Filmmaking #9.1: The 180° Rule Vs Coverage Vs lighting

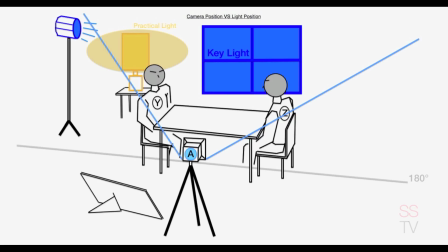And if the back wall behind Mr. Z is dark, let's say he has dark hair and we want to have him pop out of the background, we could also add a backlight like I did here in my studio in episode number 9.
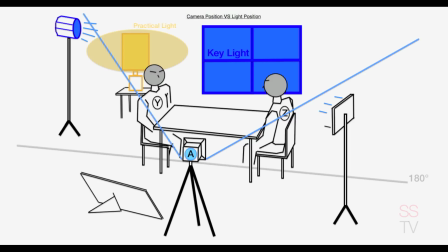So now here I have the full setup here and we're ready to move in a close-up shot. So let's bring in camera B and we're going on Mr. Z here, but we still want to have Mr. Y in the frame. So we will shoot in a medium lens here, something around 35mm,
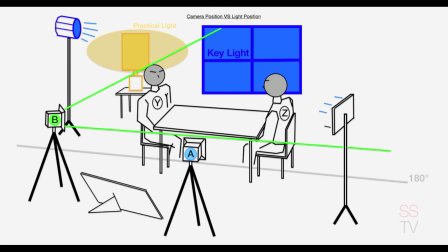possibly a 50mm, always depending on the camera you're shooting with. So here we will start seeing the back of Mr. Y and we will start seeing Mr. Z from in front of him. That's a 2-shot.
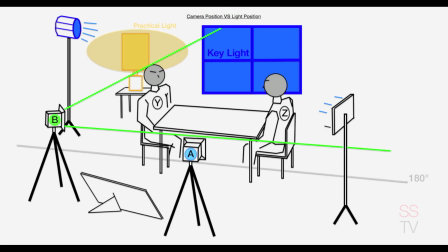Now, when you will shoot that shot here, be sure not to have the backlight behind Mr. Z in the framing, because most of the time, to be effective, to be efficient, we need to have that backlight close to him.
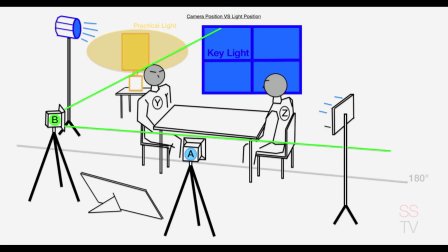So that's how we would shoot that medium shot. Now we will move into an extreme close-up shot. So let's bring in camera C here. Now notice that camera C went inside camera B. So camera B was at about
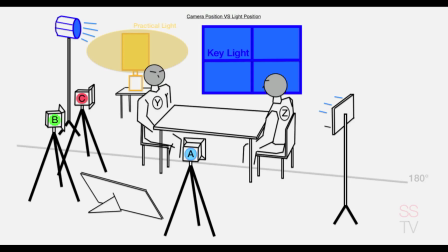35 degree from the line here. Now here C is at about 15 degree from the line on the ground. We want to be over the shoulder of Mr. Y here, because we're going on something like an 85mm lens, something very, very long, very close.
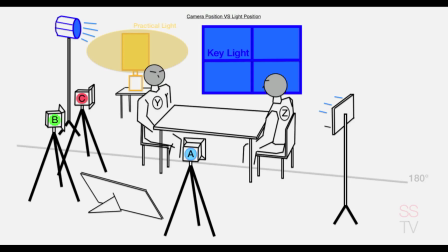And the reason why we need to be inside of camera B here is because we want to get intimate with him. The reason of making an extreme close-up shot is to get intimate. We want to be in his eye line, like if we would be in the position of Mr. Y almost. That type of shot is called an over the shoulder.
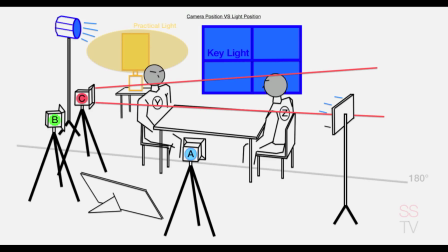So we will probably see a little bit of the back shoulder of Mr. Y, but we will have head to shoulder from Mr. Z here in extreme close-up shot. We want to underscore something he will say or some reaction shots he will have. So that's the reason why we need to be intimate with him in his eye line.
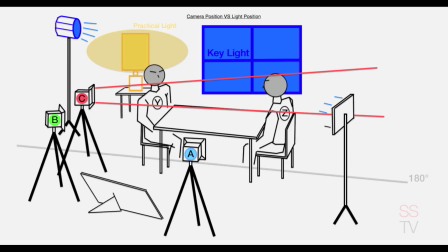If you put camera C here, extreme close-up shot between A and B, it will look awkward. That is the right way to do it here. So the closer you get in terms of proximity with your longer lens, the tighter you should be inside your line.
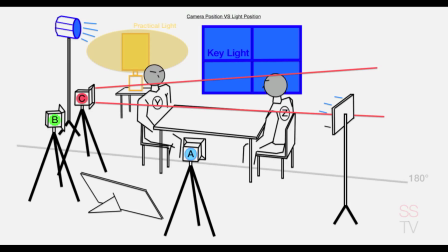That's the way to do it. Now the only thing left is to do the exact same thing moving on Mr. Y here and adjust your light the right way, and you will have a very beautiful scene. So hope you liked it, hope it was helpful, and see you for episode number 10.